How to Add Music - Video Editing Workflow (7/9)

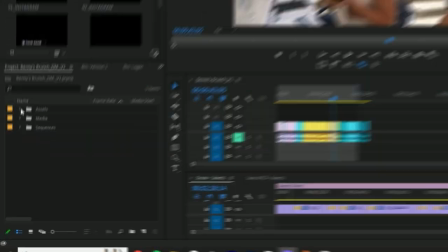0:00 So we're gonna come over here to our assets folder and go to music.
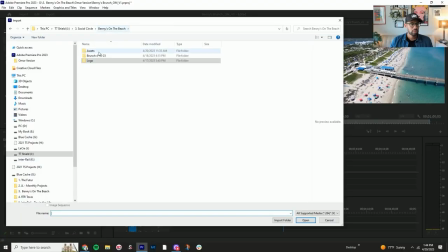0:04 Right click, import, Benny's on the beach, assets, music. And here are the other tracks that we found. Open those. So we have our tracks here.
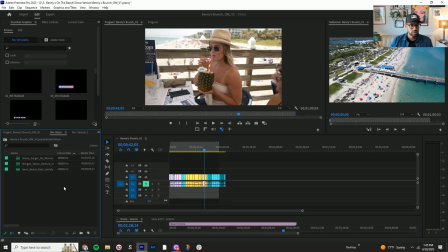0:14 And normally what I like to do for when I'm trying to figure out what track I want to use, I'll just grab all three tracks and just bring them on to the timeline.
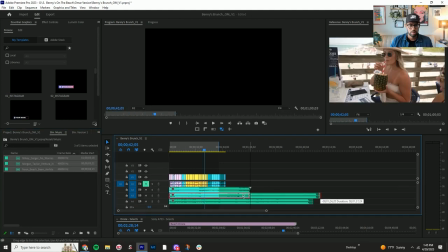0:22 And I'll put them one underneath each other. This way, while I'm making an edit, I can just go through here.
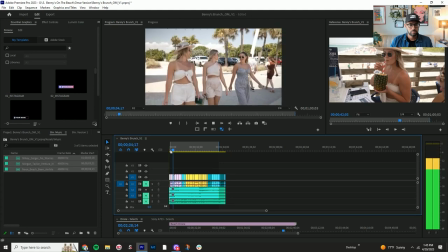0:29 Since it felt like this. Been a while since it felt like this.
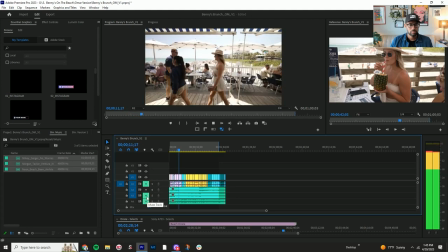0:40 Been a while since it felt like this.
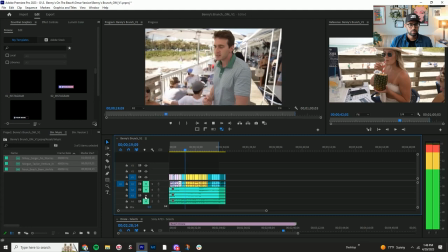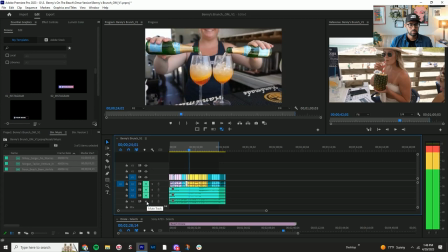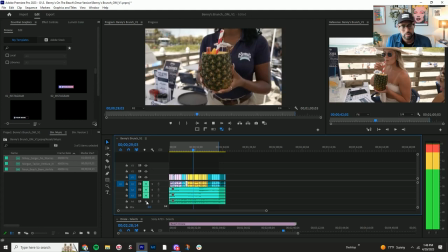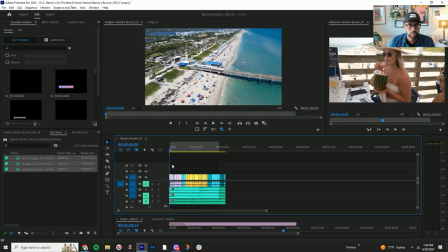1:02 Okay, so right now I'm kind of liking the vibe of the first one. Just go ahead, delete tracks.
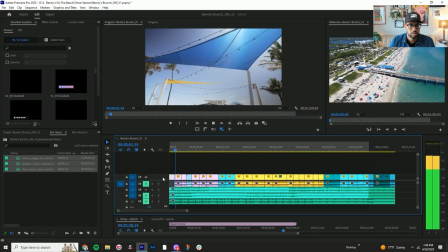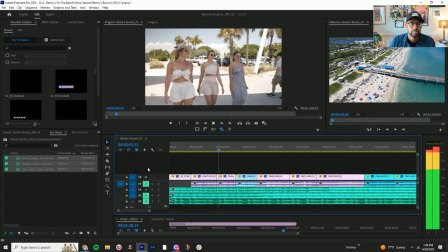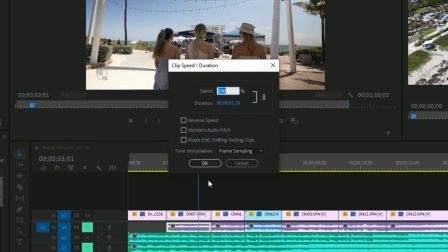1:23 Go ahead. So all these clips here, you know, you can always check the properties on them.
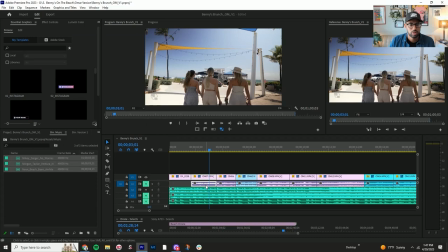1:28 These are all 60 frames, so I'm just gonna head. I'm gonna slow this down.
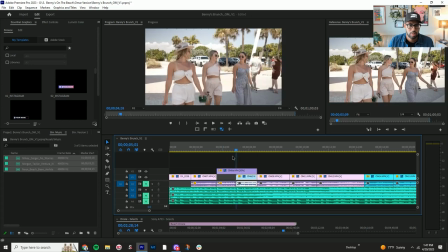1:37 So actually, let me unlink this clip. Like the smiling thing, I was like said, smiling is always good to have in shots. Unlink. We'll take this off.
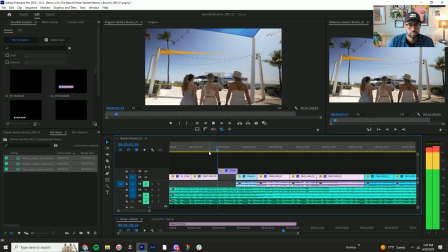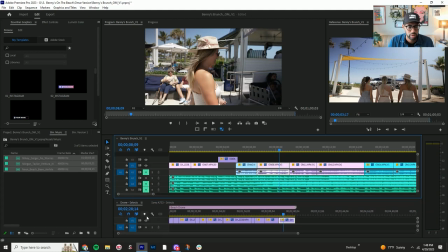1:57 Okay, so let me try to pull in some the beat shots.
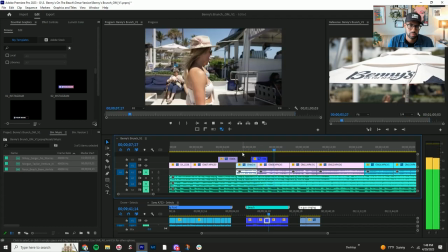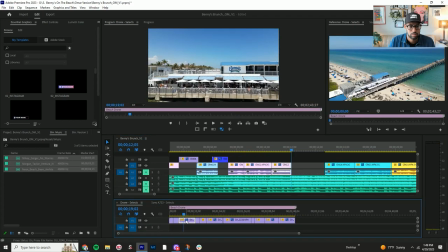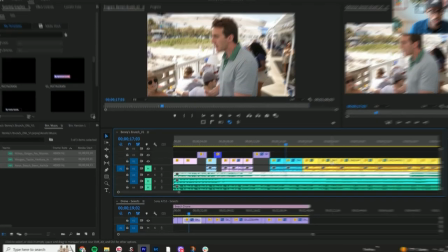2:14 So right here, because I want to push those clips away, I'm just gonna lock these other tracks.
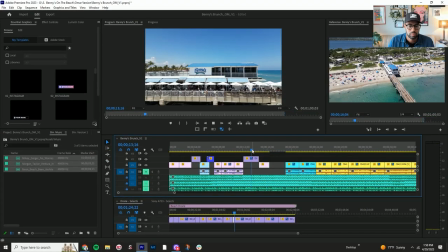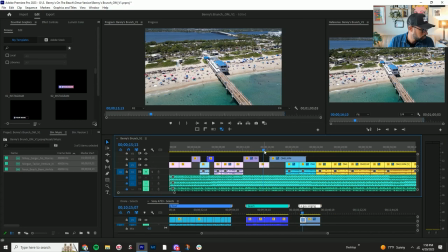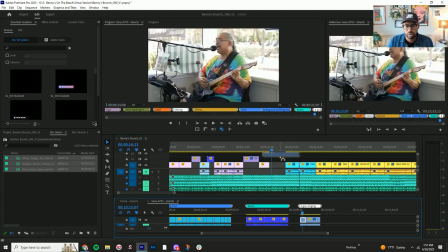2:29 So like that shot, so let me just bring back. So like I brought in a shot, right? I thought it'd be cool to go from Benny's on the beach.
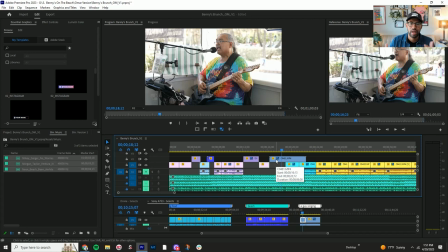2:36 This kind of shows the environment. But then this shot of the guy, it just feels very less polished compared to the rest of the clips.
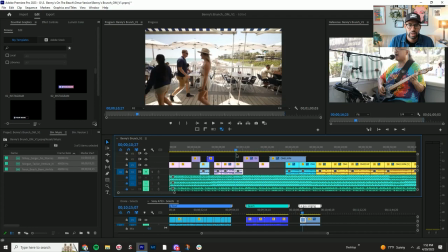2:44 I was just want to kind of keep this very commercial look. Yeah, so like, you know, you have all these shots where everything looks very, you know, polished, high-end.
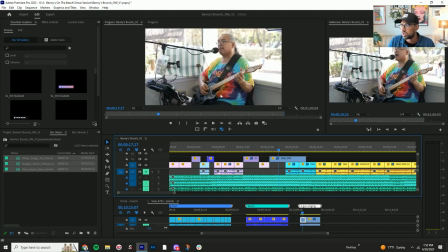2:51 And then him, this just doesn't scream that luxury high-end feel to me.
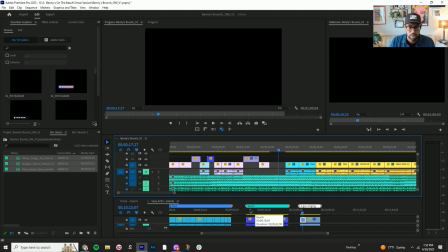2:56 So I'm just going to take that clip out. Let's see what else we can throw in here.
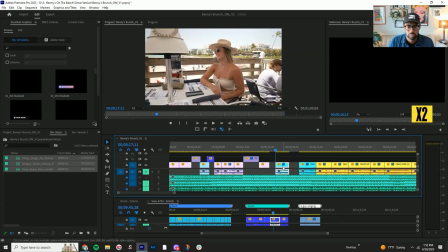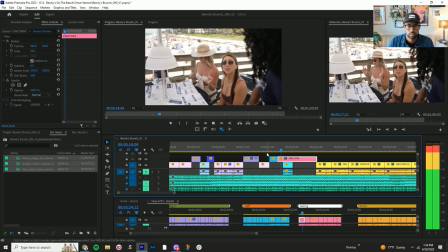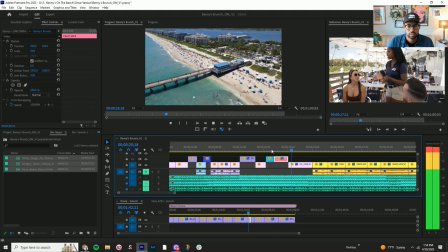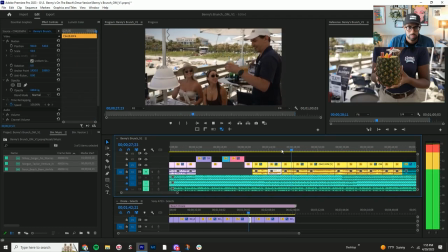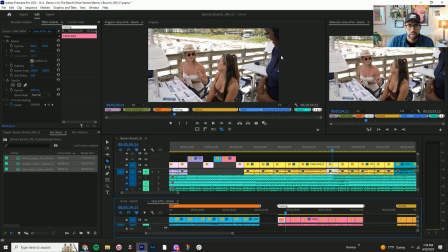3:42 So I get this shot here, you just gotta like this interaction. So I did this.
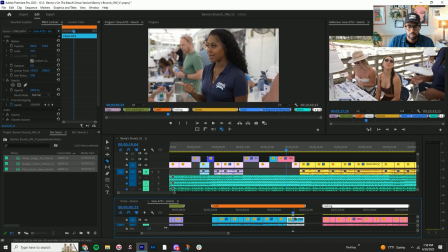3:51 Take that shot out. Yeah, I could lose that one.